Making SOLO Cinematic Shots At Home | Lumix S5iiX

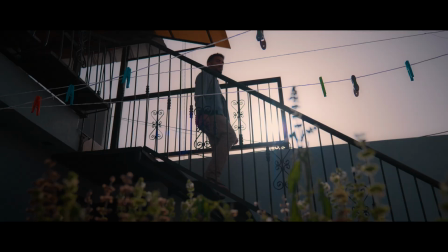0:00 Alright, so in this video I will show you how to make any camera cinematic.
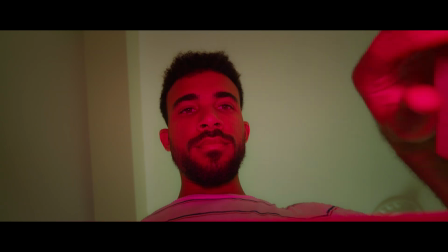0:09 So if you like what you just saw, sit on tight, because after lots of research and practice,
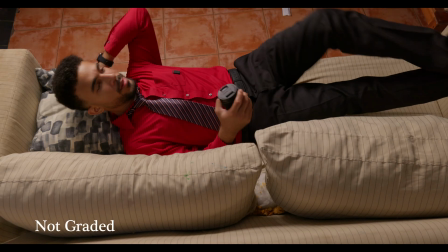0:14 I'm going to be showing you the 3 main things you need to apply in order to make any camera look cinematic.
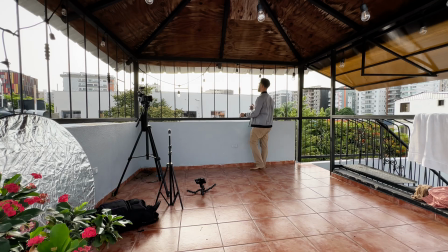0:21 I'm going to show you the behind scenes of the shots you saw in the beginning of the video, and we're also going to recreate some famous movie shots from scratch.
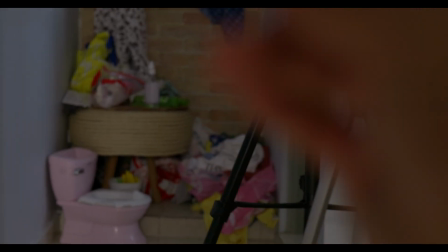0:29 We're going to cover framing, lighting, color grading, and some additional tips I think are going to be really helpful.
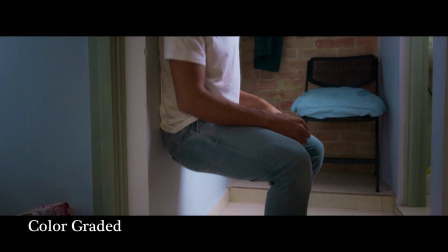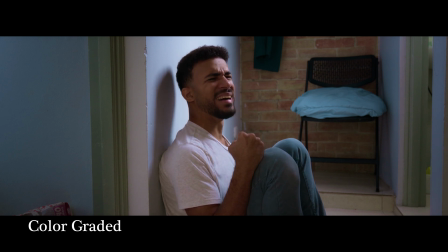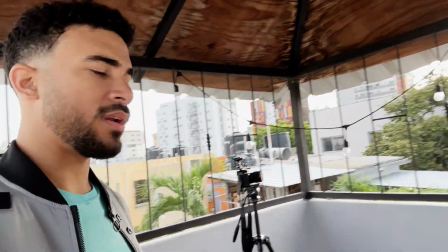0:46 Hope you like it. Let's go. All right, so this is the setup right here. I have the camera in an angle right there.
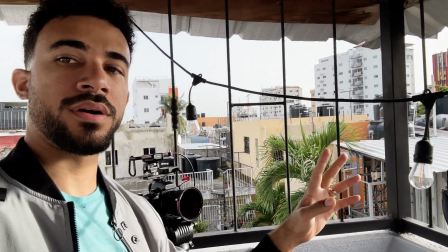0:53 I have this light bulb right on the top left corner to create separation in the front.
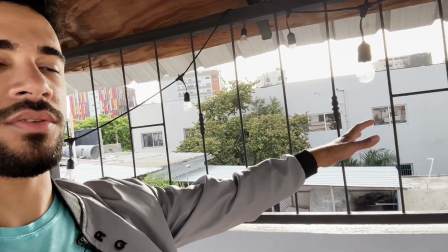0:58 And then I'm gonna be like just walking in the frame over there.
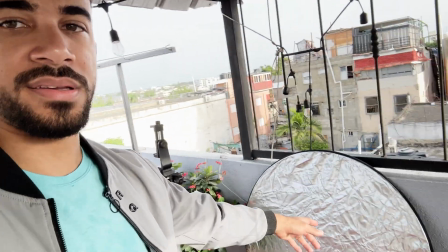1:03 You're gonna see it in just a minute. I was testing using that reflector,
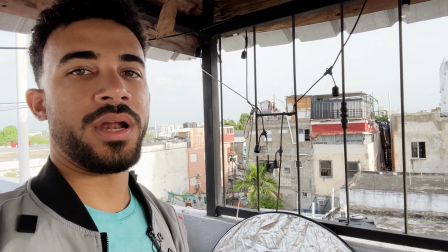1:07 but it's not really good because there's a lot of wind and I don't have any means to kind of fix it.
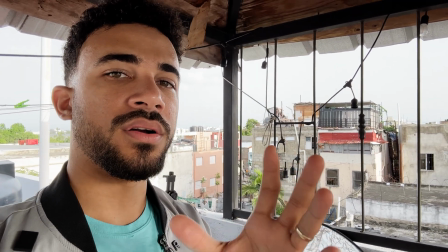1:14 So it's moving and the shots are looking a little bit unnatural.
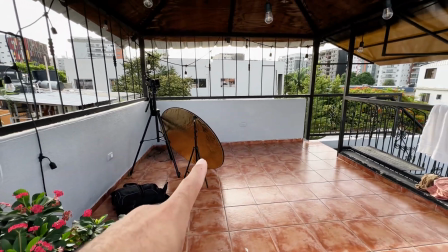1:19 All right, so now I'm gonna try with that fill. It's on the white side.
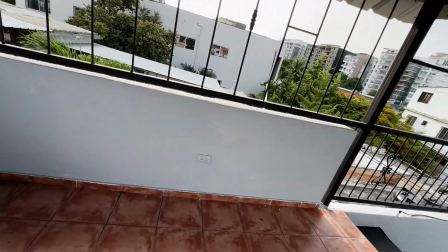1:24 I think it's gonna give me more, like a lot softer light going towards me.
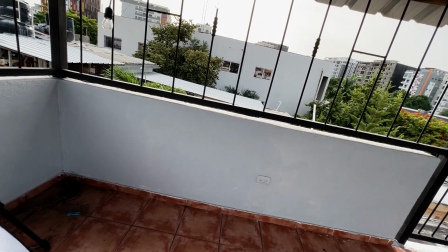1:32 You'll see.
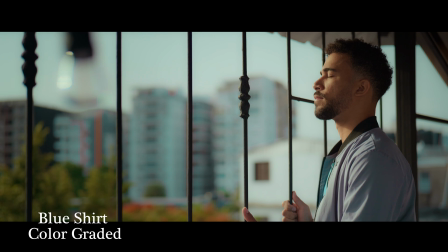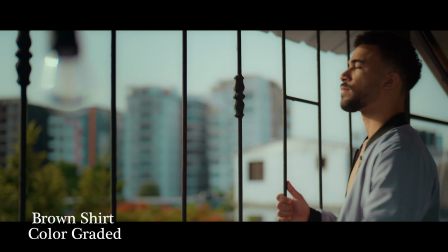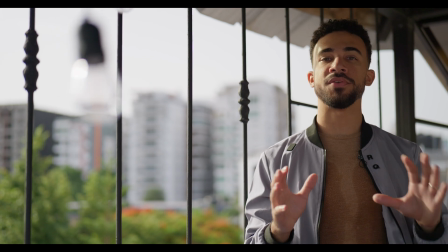1:46 All right, I think that turned out really good. So let's move on to the next shot, which is just me walking down the stairs.
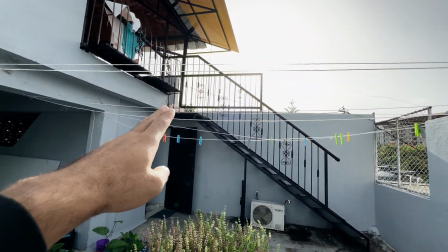1:52 All right, so for the next shot, I have the camera facing up. So I'm gonna be just walking downstairs right there, backlit by the sun.
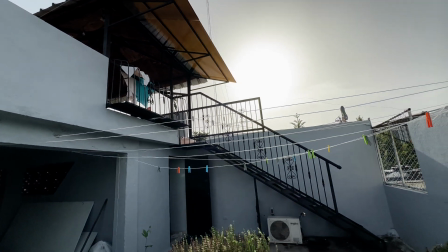2:00 I have no means to use the reflector. I think I would like to light up the shadows a little bit, but that's just how it is.
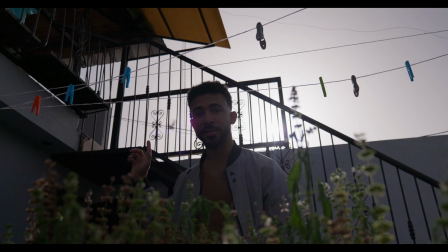2:09 All right, so now I'm gonna go upstairs to film the second shot.
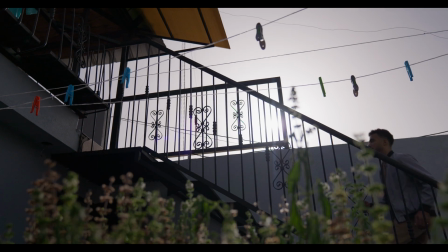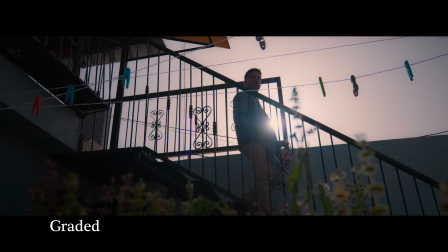2:25 Any camera.
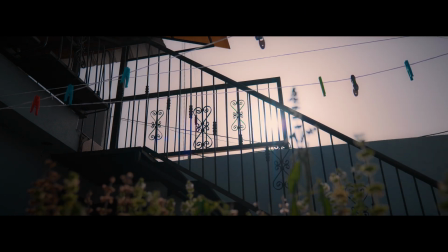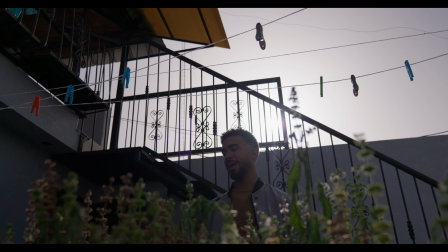2:32 Right, I think I have it. Excuse the stiffness. I'm just like that. And now let's move on to the next shots, which are gonna be indoor.
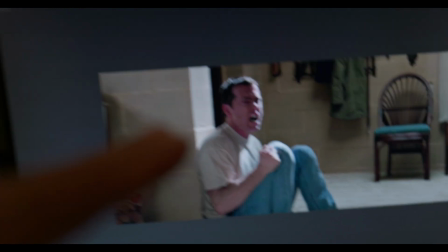2:40 All right, so now I'm gonna try to replicate these shots, but over here.
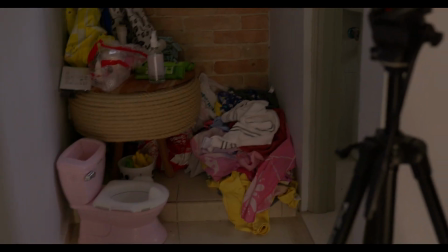2:46 Right now it's just a mess, but I'm gonna try to arrange it as best as possible to match as much as I can.
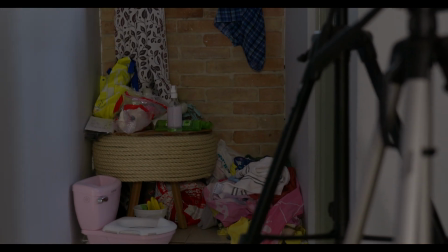2:54 Obviously, I don't have the same clothes he has to hang on the background, etc.
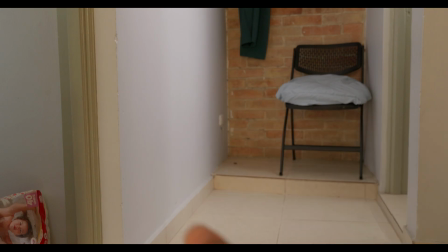2:59 But this is the before and after. All right, so this is my setup.
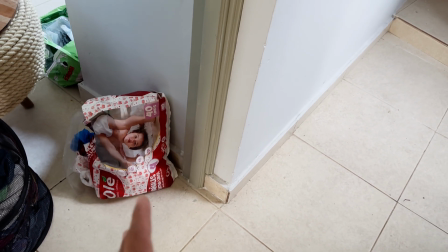3:04 Here's the camera. I have these diapers or whatever it's called bag, which is red, just like we have here.
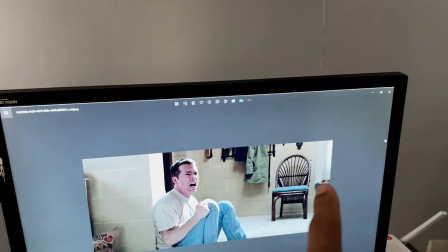3:13 And as you can see, there's a very strong light, which is supposed to be, I think, the bathroom's light.
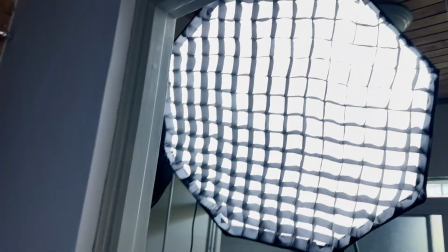3:20 So I set it up over here. Wasn't easy at all.
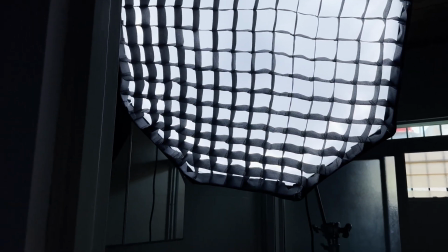3:25 Had to unmount and mount a lot of things and move. It's not fun. Here's a chair.
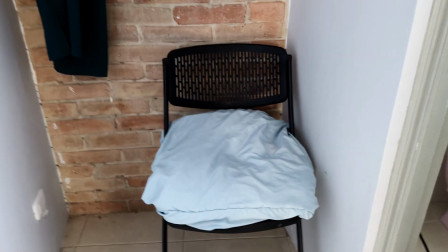3:32 I just bent a blanket in here, which is blue, like the one there is.
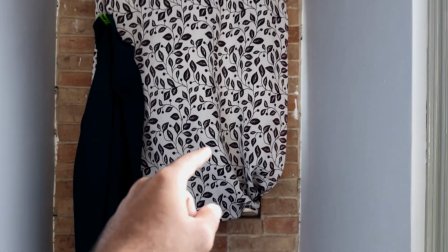3:38 Folded or covered the window, and that is not showing in the frame.
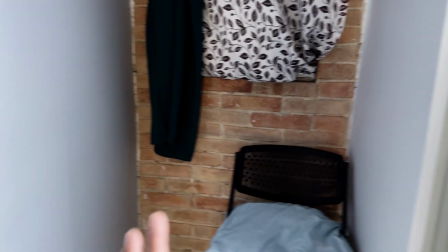3:43 And this green pant, just to fill up the frame a little bit more and lead towards me,
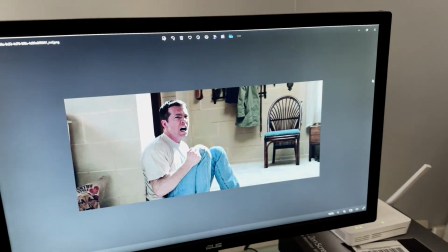3:51 just like it's happening here. So now let's see what it looks like.
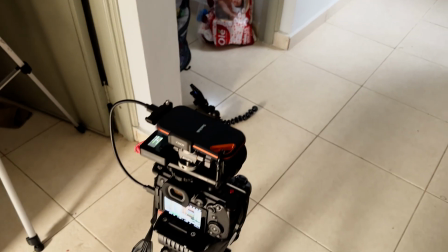3:55 I'm gonna get dressed up now, right after setting everything up, because I didn't want the same thing to happen as the previous shots.
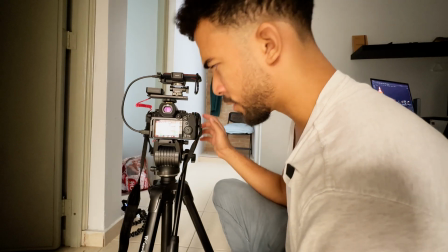4:04 This is the last one.